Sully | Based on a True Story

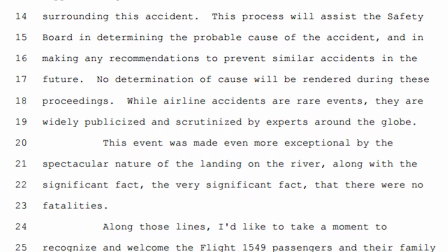4:22 It is inaccurate for sure, but I think it is kind of necessary. If you go and read the transcript and report, you're going to be bored as hell.
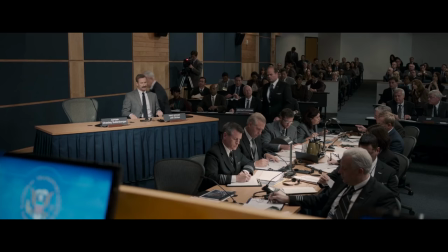4:31 I know I was. This movie is not boring, though, and it needed an antagonist to usurp,
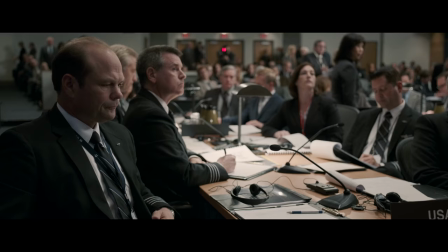4:37 even though in real life the NTSB was not trying to railroad Sully in the slightest. On that subject, they didn't do live simulations of the flights. That would take too much coordination.
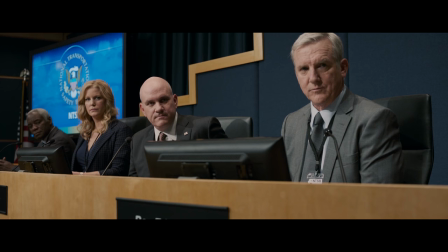4:50 Also, it was not at Sully's behest that they factored in time for human error.
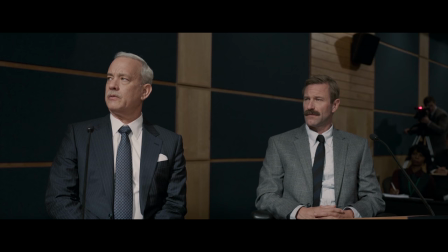4:55 Simulations, and now we are watching actual sims, but I can't quite believe
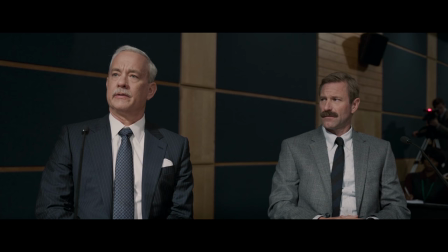5:01 you still have not taken into account the human factor.
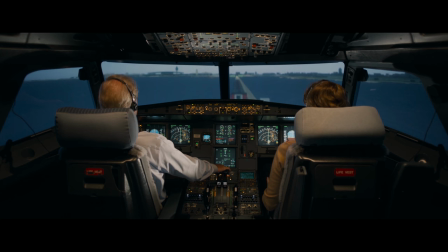5:05 The NTSB protested the simulation results that were done by the airplane manufacturer in France. They had them redo the simulations with the delay added, like the movie shows,
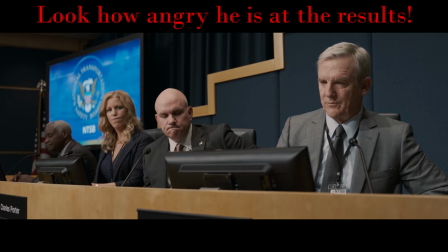5:16 just not because Sully made some sort of grandiose stand against the NTSB.
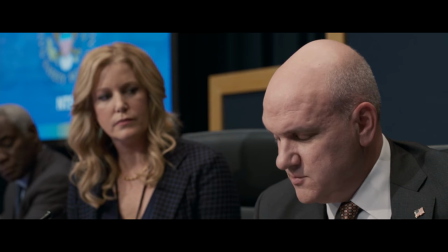5:22 If anything, it was the NTSB who fought for Sully's interpretation of events.
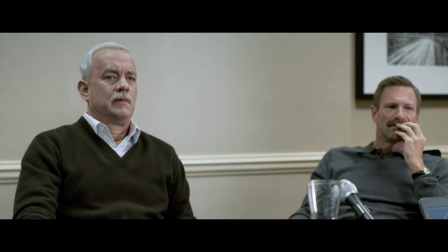5:27 Eastwood obviously believes that they were attacking Sully.
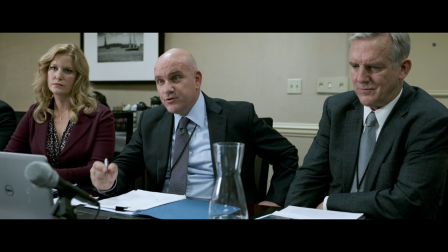5:31 Every computer simulation with the exact flight parameters demonstrated that a return to LaGuardia was possible.
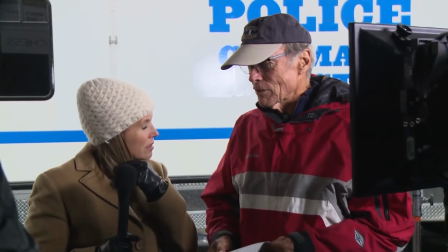5:39 But he is just being an ignoramus, as Hollywood so often is. Besides, ignorance is something that these kinds of films practically function on.
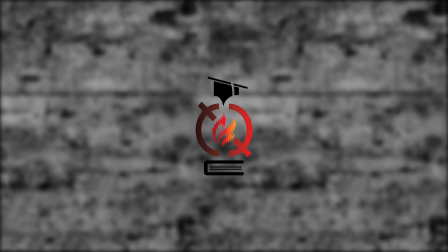5:49 There's one thing he could have done to make these scenes better and maintain that antagonism, and I can say it in two words.
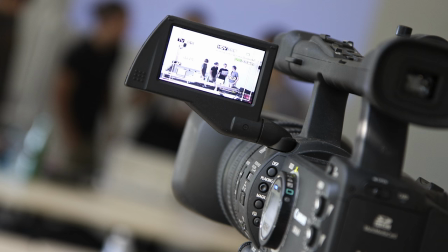5:57 Dutch angles. In cinematography, when you tilt the camera sideways a bit,
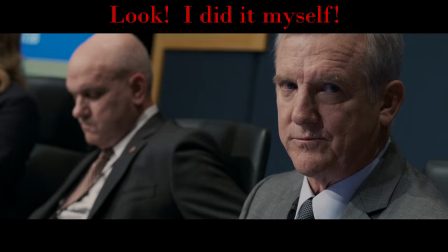6:02 it symbolizes that there is something off-kilter about the story, and we the audience naturally intuit that.
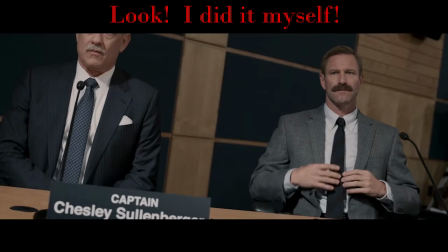6:09 That tilt is called a Dutch angle. It introduces subjectivity.
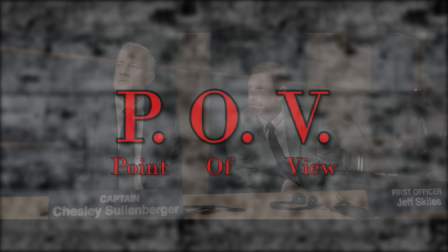6:14 Another way to do this is point-of-view shots, or just POV for short.
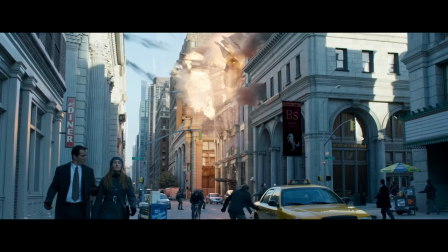6:19 You could have seen the hearings through Sully's perspective. The movie seems to be introducing this when it shows Sully having bad dreams,
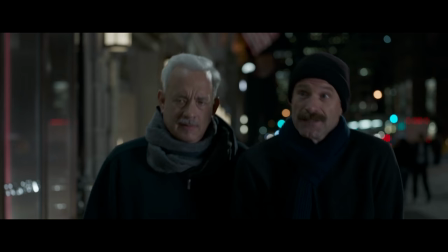6:27 but doesn't follow through.
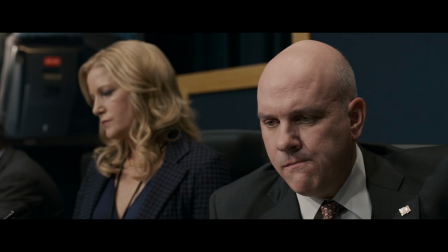6:37 You see, if you film like Eastwood did, then it communicates to the audience that the omniscient camera lens is telling the truth,
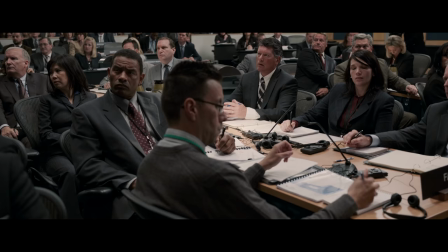6:45 as though we are seeing objective reality but if this was shot with pov and dutch angles
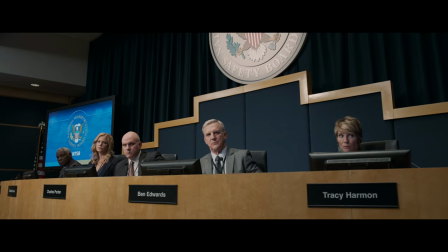6:51 we'd understand that sully is just perceiving events as being antagonistic rather than the long dry humdrum affair this actually was eastwood has an alternative motive for all of this though he is
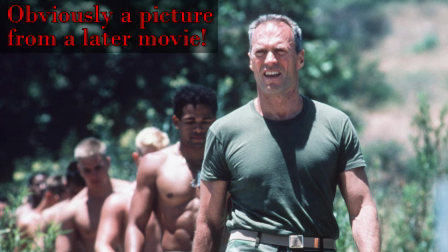7:05 excising some personal demons with this in 1951 after he had been drafted into the army during the Korean War,
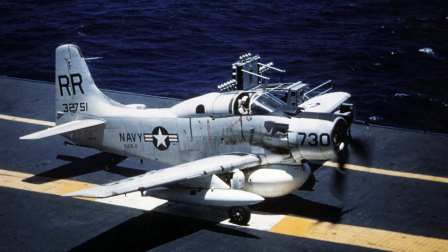7:13 though he never deployed there, he was involved in a water landing himself. They ditched the plane miles off the coast near Point Reyes, California.
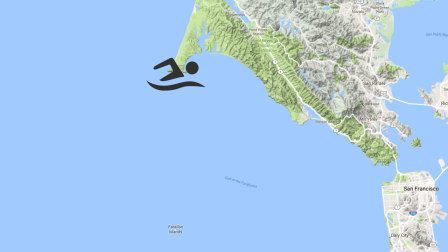7:21 He had to swim to shore all by himself at night. Luckily, the water is warmer there at night, and he survived that harrowing experience.
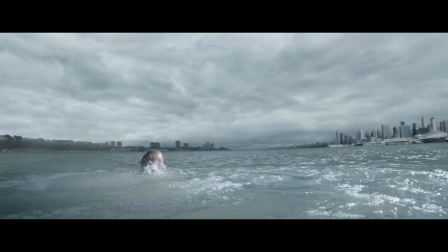7:29 You can see why he chose this subject, as well as his more conservative leanings,
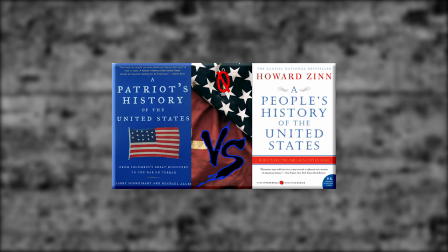7:34 which means he prefers the more orthodox approach to history, which leads to seeking triumphalist narratives distorting the truth in the process.
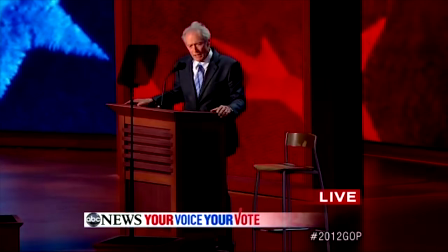7:43 Besides, Democrats have their own problems on that front as well.
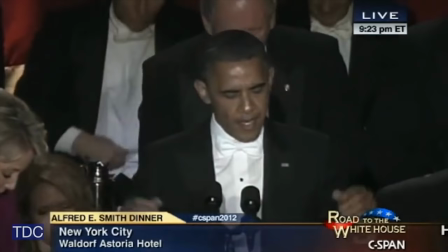7:47 But, at least it's a better way to express himself than debating an empty chair again, I guess.
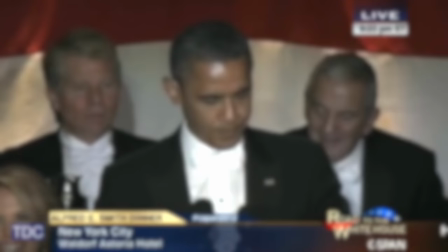7:53 Everyone please take your seats, otherwise Clint Eastwood will yell at them.
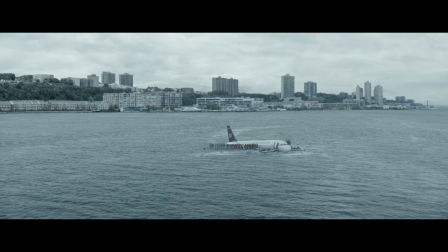8:01 So if you know that the NTSB is being unfairly lambasted here, this movie is fun enough.
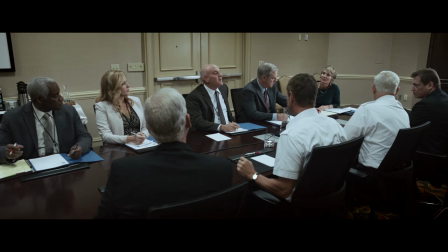8:06 It's kind of a dad flick, but it works. The demonizing of the NTSB was a necessary inaccuracy, just to make this not a boring mess.
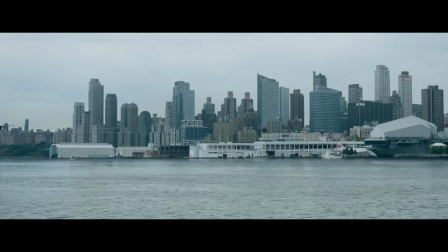8:16 Trust me, the Smithsonian recreation of this certainly is. Ugh. Sully the Movie could have at least been filmed better, though.
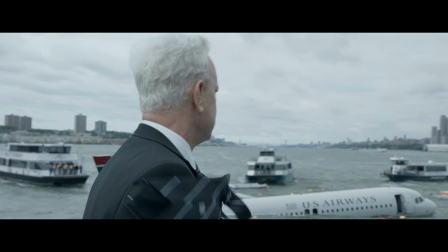8:25 But that's just a knock on Eastwood himself.